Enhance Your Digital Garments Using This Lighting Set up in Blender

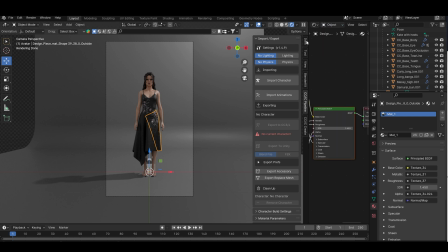4:21 Now I'm selecting my garment texture and we're going to adjust the roughness.
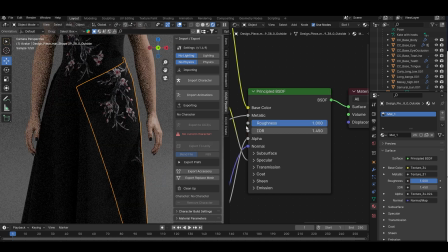4:30 So I usually always disconnect the roughness map that gets imported in and adjust the roughness manually in Blender. I find that I have a better control of how that roughness looks.
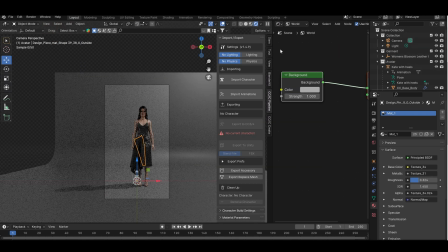4:44 And sometimes I will also adjust the strength of my normal map too.
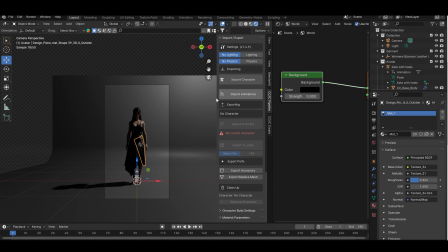4:50 Now I don't want any light from the world coming in, so I'm just changing the strength to zero on that.
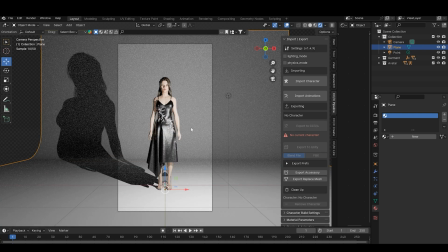4:59 I only want light from the light setup that I create.
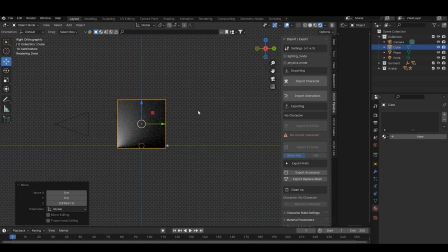5:06 I'm going to create a volume scatter using this cube. The reason why I do volume scatters in renders like these, if I'm rendering a very simple scene and I just want it to look more put together, it helps with that. So I'm scaling the cube.
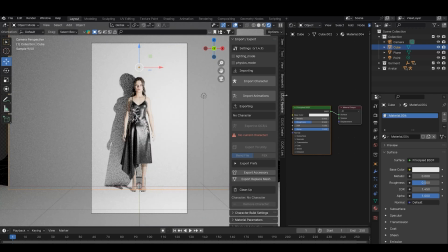5:29 And we're going to add that volume scatter material.
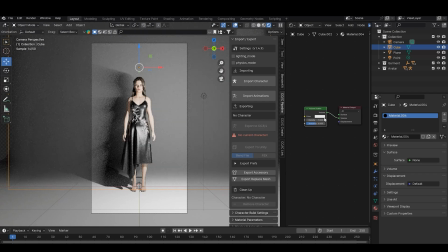5:35 So connect the volume to the volume, and then you can adjust the density of the volume scatter as needed.
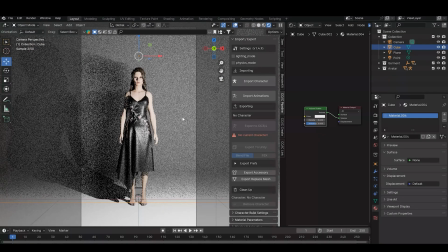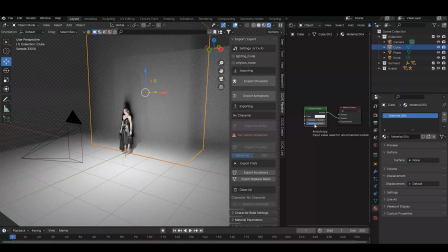5:50 We're going to play around with these settings more when we have the final lighting setup done.
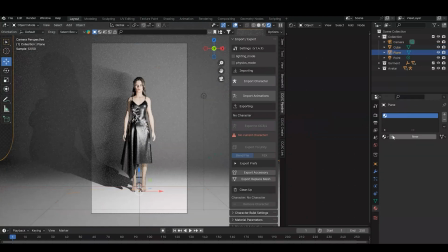5:56 And I also want to add a floor texture for simple scenes.
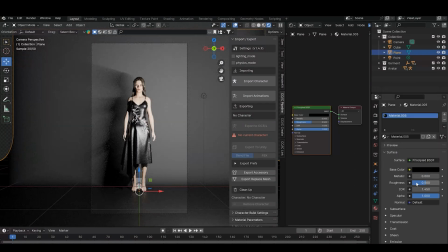6:01 I find that adding a cool little mirror texture really helps bring the scene together as well. If you don't want your avatar to just look like it's standing on a flat, plain floor, gives it more dimension, more depth to your render.
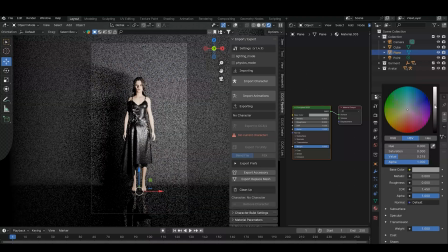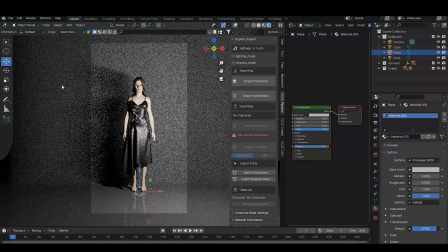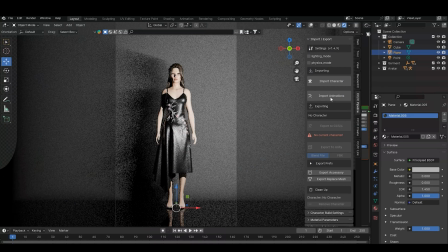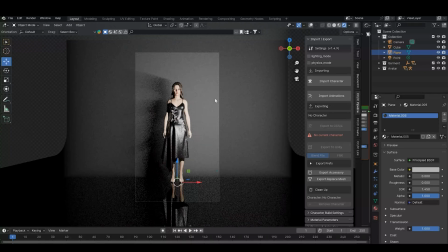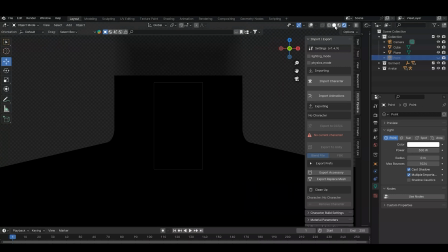6:39 Now I'm just hiding that point light that was there that I had just to help me set up my textures.
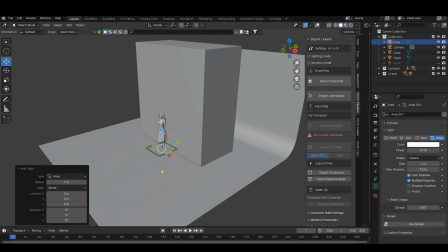6:46 And we're going to start adding our official lighting. So for the first one, I'm going to add an area light.
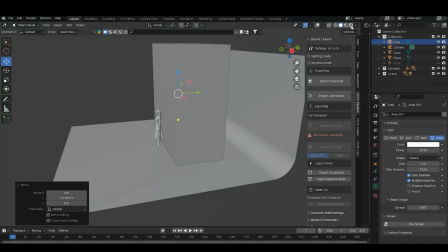6:52 I love to use area lights and point lights. I never use the sunlight.
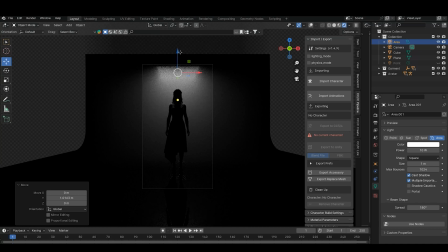6:57 I will once in a while use the spotlight, but my go-to are the area and point lights.
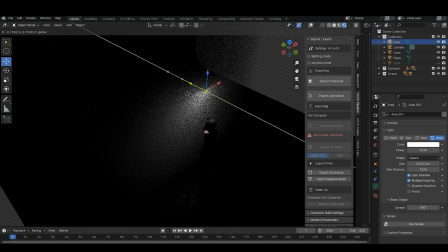7:05 This one, I'm going to basically add some backlighting to her.
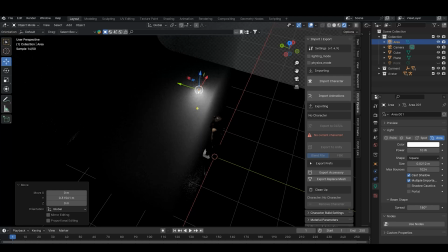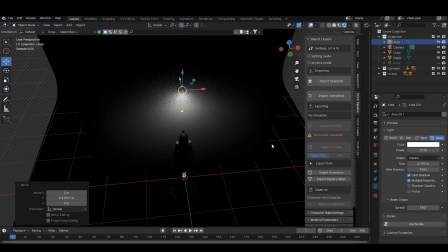7:15 You can change the size of the area light, and we're gonna also adjust the strength of it too.
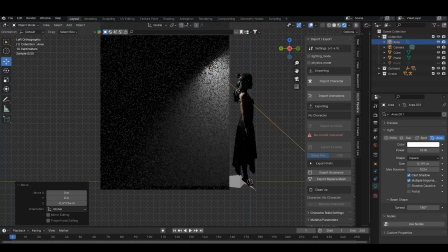7:23 And I'm just pointing this one directly at the avatar.
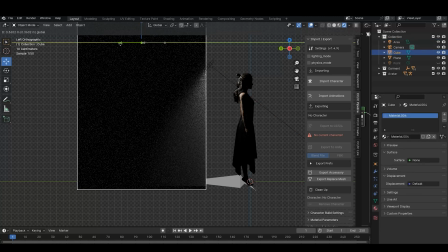7:29 I'm gonna move my volume scatter because I don't want it to interact with this light at all.
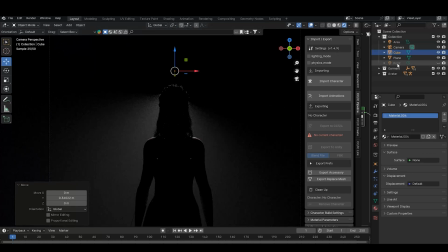7:35 We will set up a light that will interact with it later. We're going to adjust the strength of this.
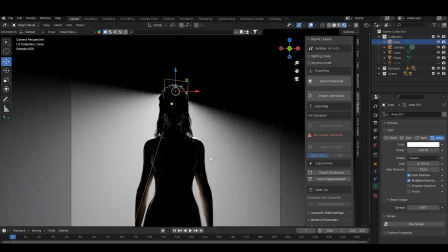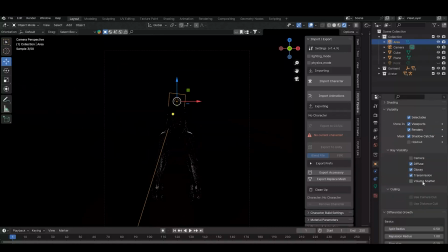7:48 And for ray visibility, I want to go and I want to uncheck volume scatter for this light. I don't want it interacting at all with the volume scatter.
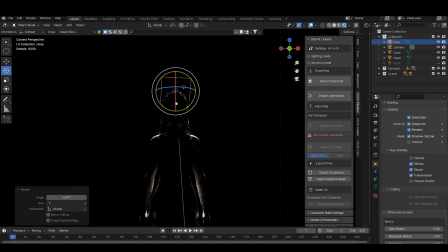8:03 And this is nicely lighting the back of her head, giving that a little bit of light to her arms and shoulders.
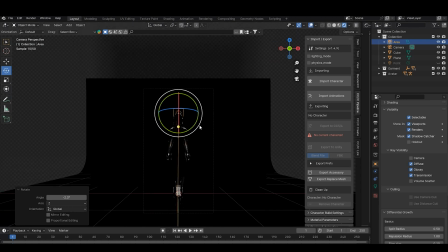8:13 And we're going to duplicate it and add it one below to light up the back of her legs.
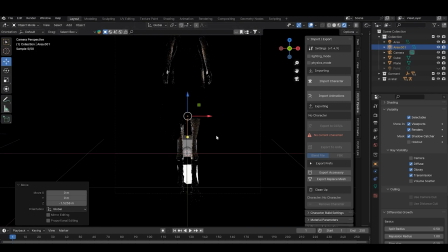8:21 And since we do have a mirror floor, it's going to reflect that light.
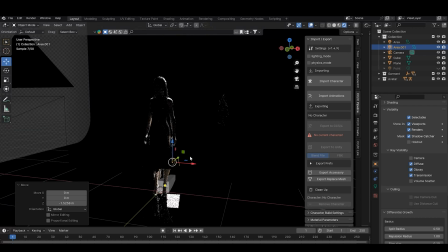8:25 And to, again, if you don't want it to interact with that floor material, you want to select the light. And for visibility, turn off glossy.
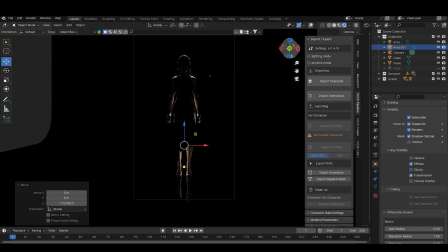8:38 Now we have her nicely backlit.
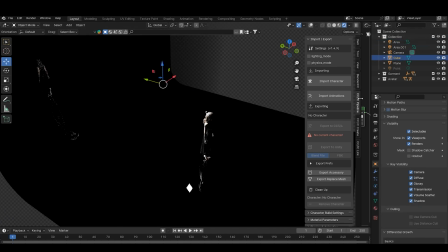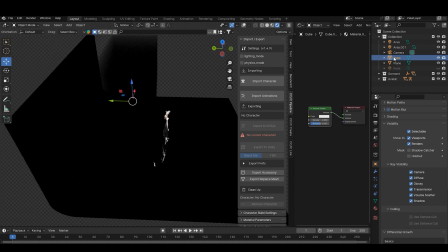8:55 Continue adjusting your volume scatter as needed.
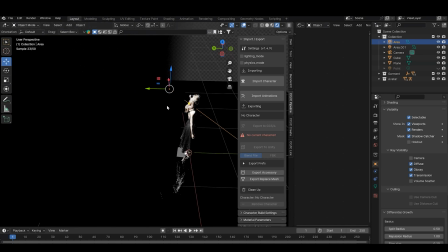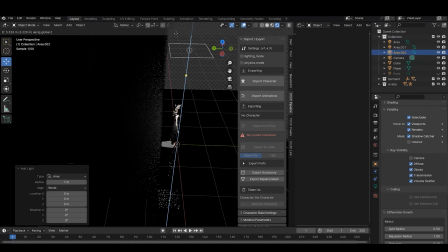9:05 We're adding that light that is going to be interacting with that volume scatter because it's right now very dark.
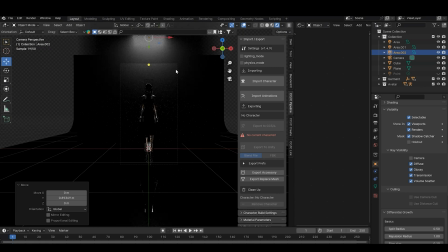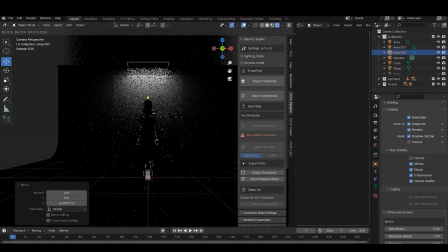9:20 And so this is giving it some backlighting to the whole volume scatter. You can increase the size of it, the strength of it.
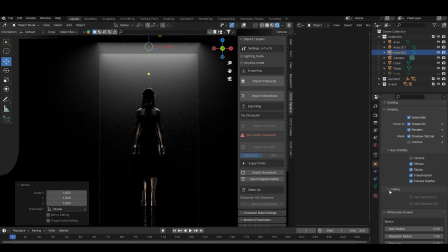9:30 But now it looks kind of cool, like she's on some sort of stage or
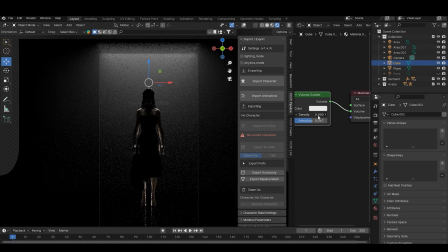9:37 whatever. And again, adjusting my density as needed.
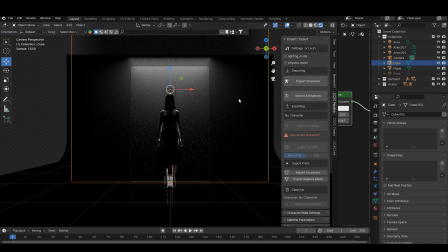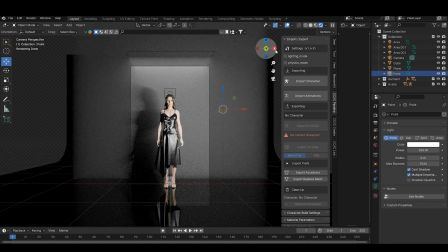9:52 And we're going to bring that point light back to view, and I am
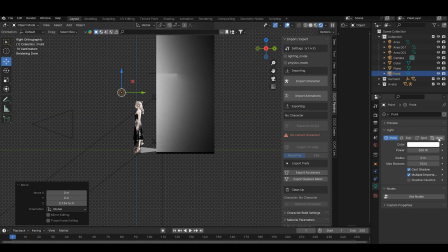9:58 bringing it where I need it to be and then changing it to an area light.
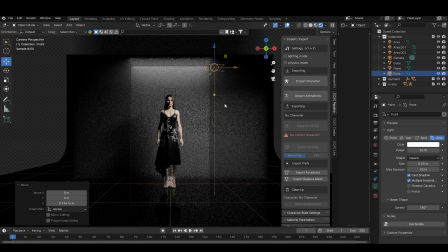10:02 And we're really lowering the power on that because a really high power is just going to wash out the textures on my garment and my avatar.
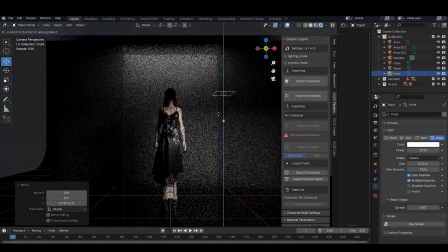10:12 And I'm lowering it because maybe sometimes I don't want to show her face, or if you're unhappy with how your avatar looks and but you don't have the time to adjust her facial features,
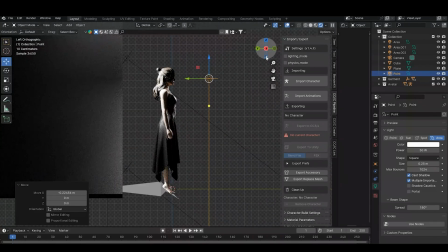10:24 then you can just sort of give it that mysterious look of there is a person there but you don't want to show them their face.
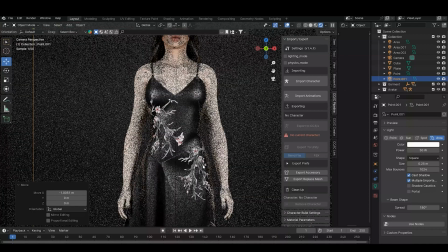10:33 I actually do that with, you know, quite often. If I don't want the main focus to be my avatar and I just want it to be on the
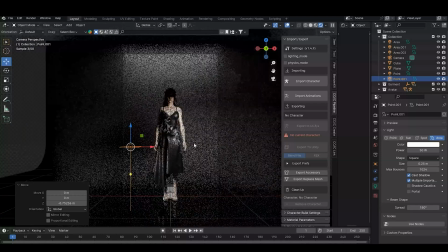10:39 garment, I also duplicated my light and added it on the other side to give that drape
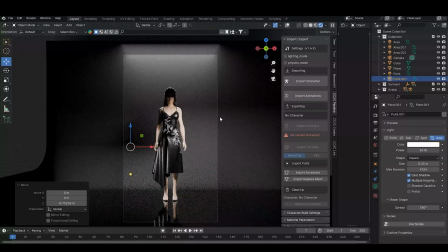10:45 some more lighting.
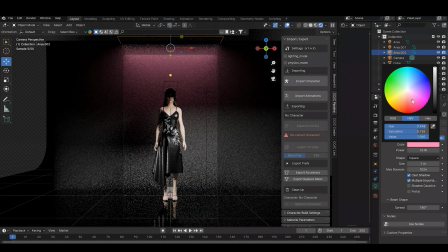10:51 And you can go ahead and adjust the color of any of the lights if you want to give it some color.
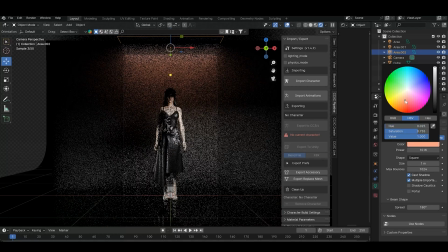10:58 Here I'm just playing around with the one that's lighting the volume scatter.
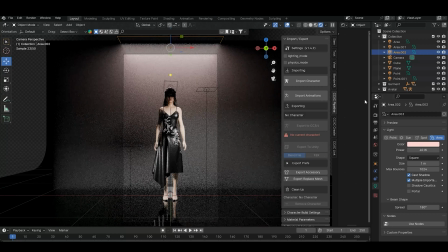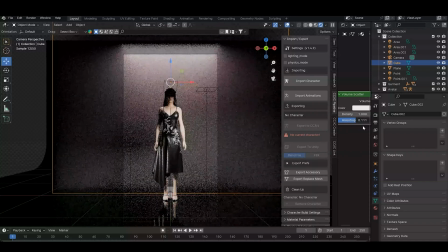11:09 I usually will do about between 5 to 10 renders before I find a lighting setup that I like. You know, my workflow was very different from the way it is now. I would just do a couple of renders, that was it.
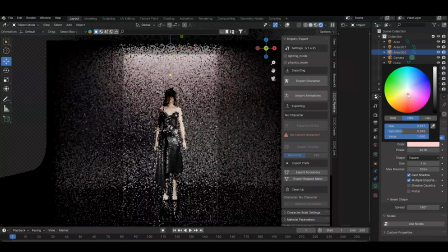11:28 Didn't put too much effort into it, but now I save my renders,
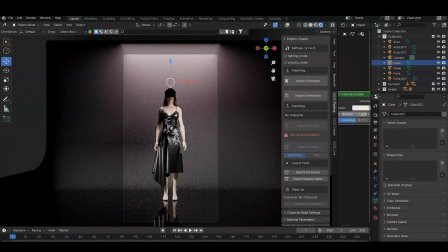11:32 compare them all, you go back to any settings that I like that I had changed,
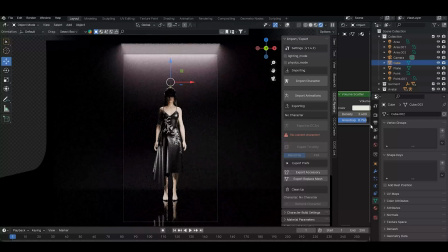11:38 and it's just a workflow that really works much better for me because I can compare what works and what doesn't work and really just
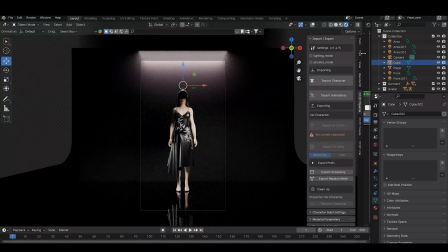11:47 satisfy my eye.
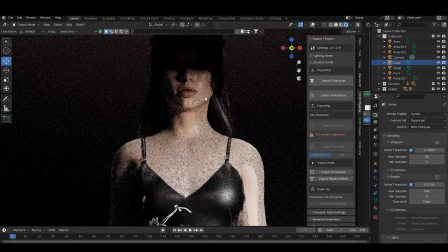11:53 So I think this is looking good.
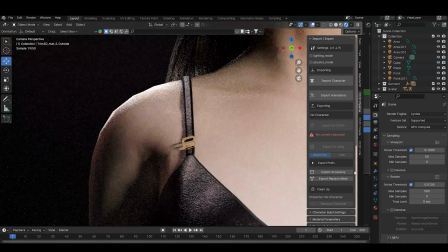11:55 I noticed, I also suggest also always updating your trim textures because sometimes when you export from these 3D fashion softwares, they don't really look metal anymore. So I'm creating a glossy texture for it to make it look like metal,
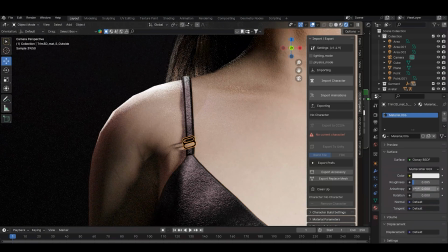12:14 adjusting the roughness so it does bring out that shine. And in these simulations, sometimes the trims don't end up where they should,
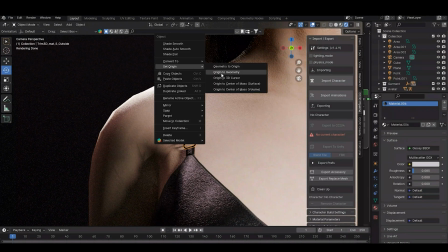12:26 so I can adjust the location in Blender.